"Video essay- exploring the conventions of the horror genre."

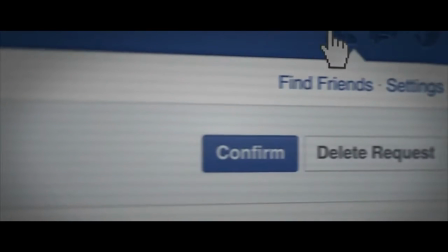0:09 Short film as a media form could be considered to utilize the conventions of the horror genre in a more creative fashion than that of a feature,
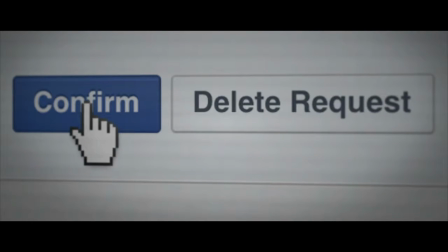0:16 through its directness and ambiguity, despite being unable to fully develop characters with the same depth as a feature film.
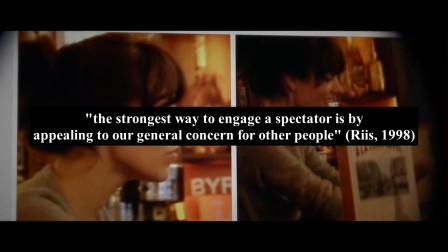0:24 It has therefore been argued that the strongest way to engage a spectator is by appealing to our general concern for other people,
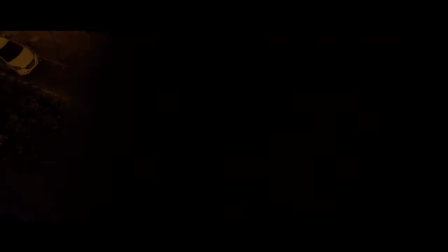0:32 and through short film's immediate establishment of a situation, a direct connection is created with the audience.
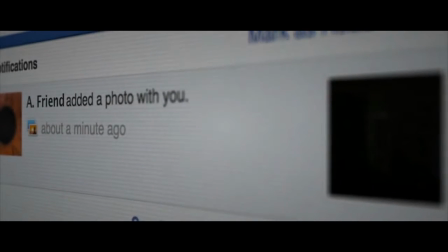0:38 This immediate connection can lead to a stronger emotional response to stimuli, especially in regards to the portrayal of victimization in a character.
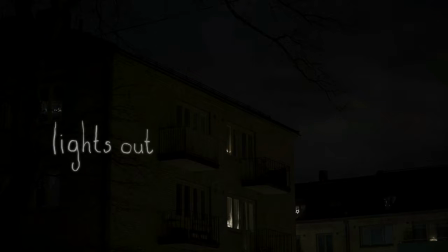Within David Sandberg's Lights Out, Lotta's introduction identifies her as a victim through her isolation in the apartment,
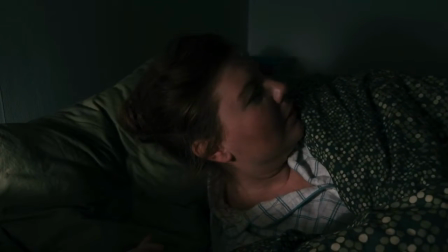1:08 leading to spectators being able to identify with her through this familiar setting.
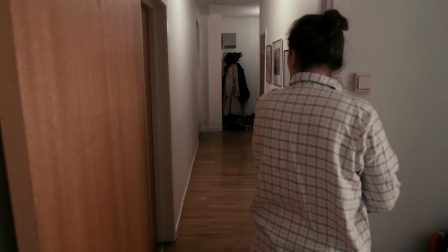Tension is created when the figure appears as she turns off the lights, stemming from an innate fear of another invading your home.
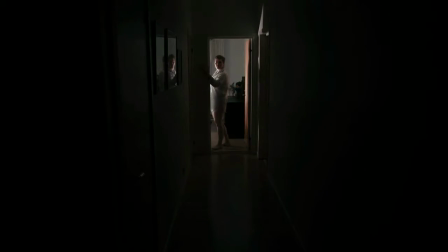1:28 This fear is reinforced through the claustrophobic setting of the apartment, as well as the sense of entrapment generated through the low lighting.
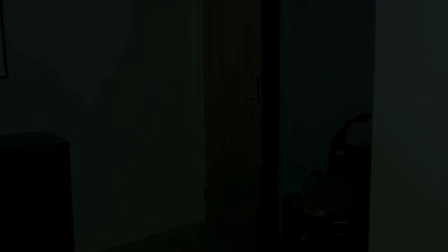1:36 Furthermore, the figure's appearance and ability to move only in darkness is a
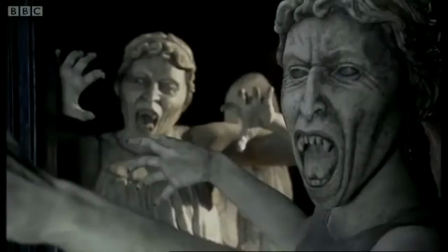1:40 convention used widely in horror and foreshadows the eventual demise of the character.
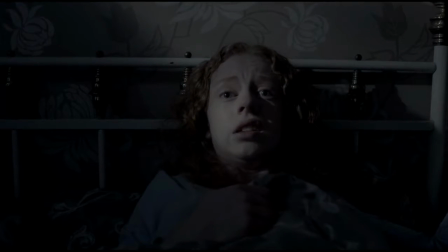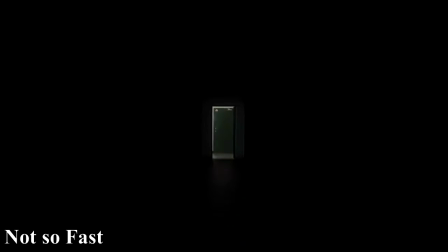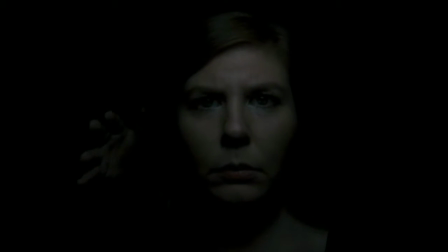1:56 Another convention of horror that Sandberg utilizes well is that of the hidden threat.
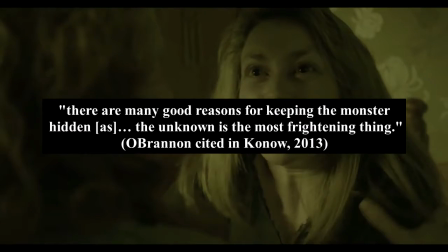2:01 It has been argued there are many good reasons for keeping the monster hidden, as the unknown is the most frightening thing.
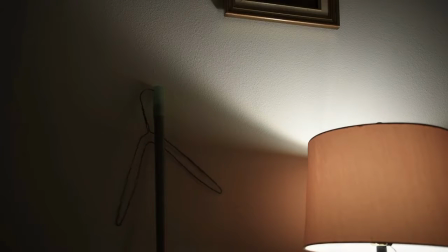2:07 Indeed, the creature in Lights Out is only completely revealed at the end to the audience, with the build-up to its appearance creating suspense.
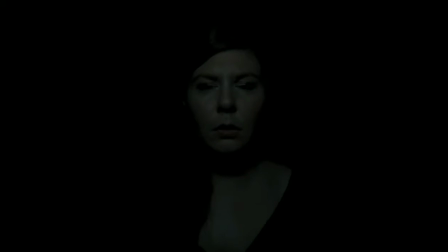2:14 This technique has been used in a few of Sandberg's other films, such as Attic Panic and Not So Fast, as well as many feature films.
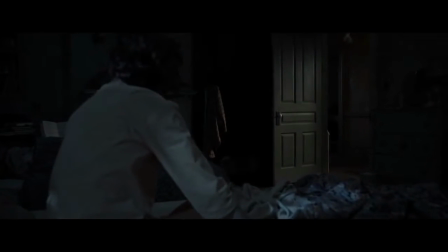2:22 Its effectiveness in creating a response from the audience is due to the threat the spectators conjure in their minds,
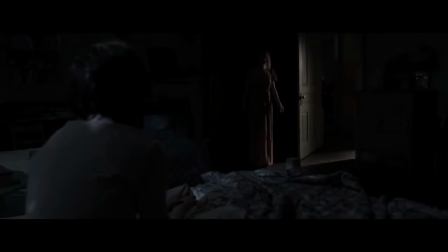2:28 which is always worse than what they eventually see on screen.
Ugh, it's that smell again.
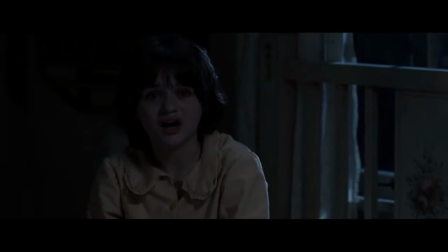2:35 Oh my god. It's standing right behind you.
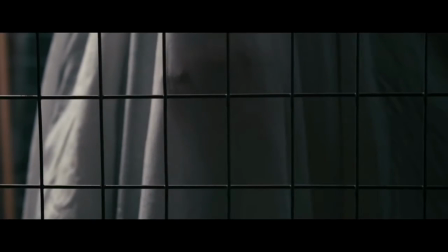2:50 The ambiguity of the creature's identity and intention forces the audience into a voyeuristic role,
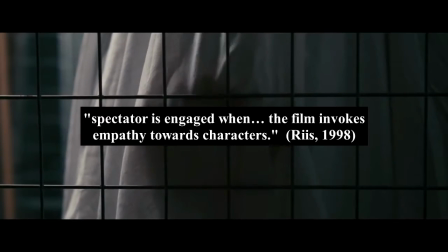2:56 as the spectator is engaged when the film invokes empathy towards characters.
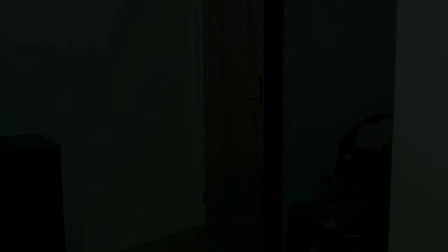3:01 This is demonstrated through the slow tracking of Lotta's bedroom door, where the audience helplessly waits, just like the character, for the monster to strike.
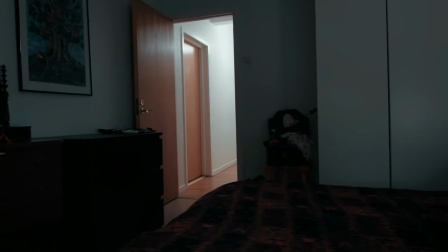3:09 It could be argued that short films have the ability to generate a greater response in an audience through the limited time frame a character has to live.
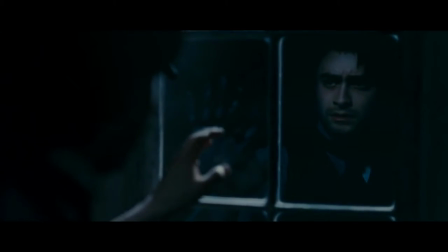3:18 Unlike a feature, where there is a slow build of tension, climaxing in a scare, and followed by a new equilibrium,
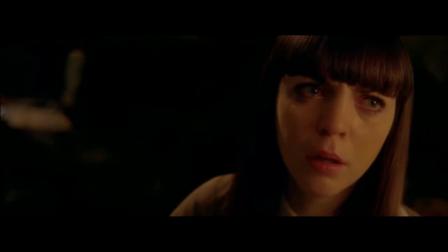3:24 within short films there is no time for an audience to prepare for the scares, or for the characters to figure out how to defeat the monster.
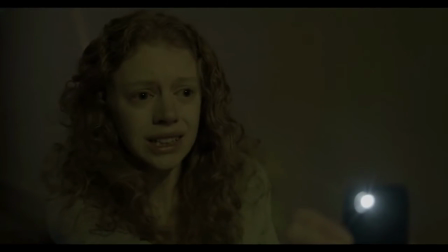3:36 The short time frame acts as a ticking time bomb, leaving the audience with the knowledge that there will be no resolution.
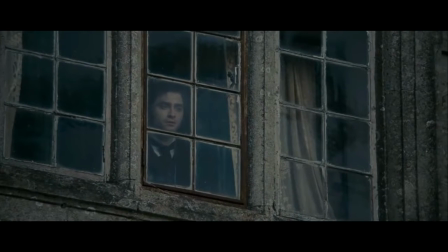3:42 However, short film still holds the ability to gradually create anticipation.
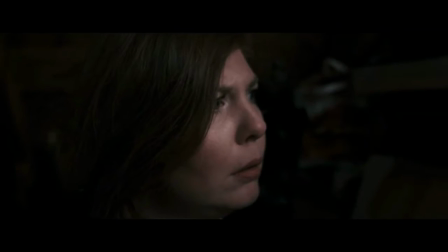3:46 This is present in Lights Out and Attic Panic, where the audience is left on edge until the film's climax, where the scare appears.
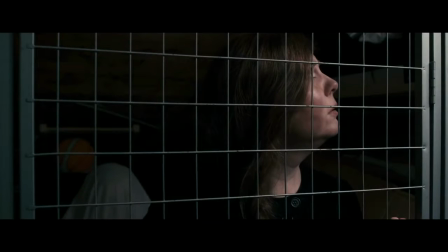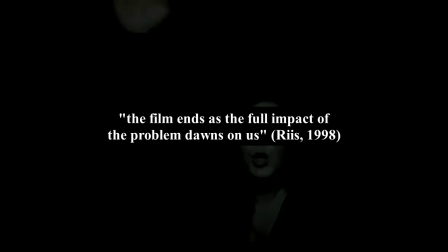4:02 Furthermore, the film ends as the full impact of the problem dawns on us, with the character being trapped with the monster.
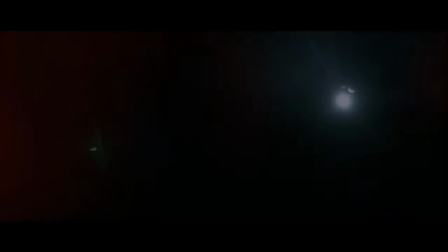4:07 This final scare generates an ambiguity for the film's conclusion, where the audience assumes the character has been killed,
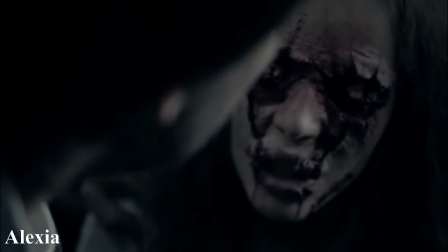4:14 but is left with no closure of what has truly happened to them or what will happen next.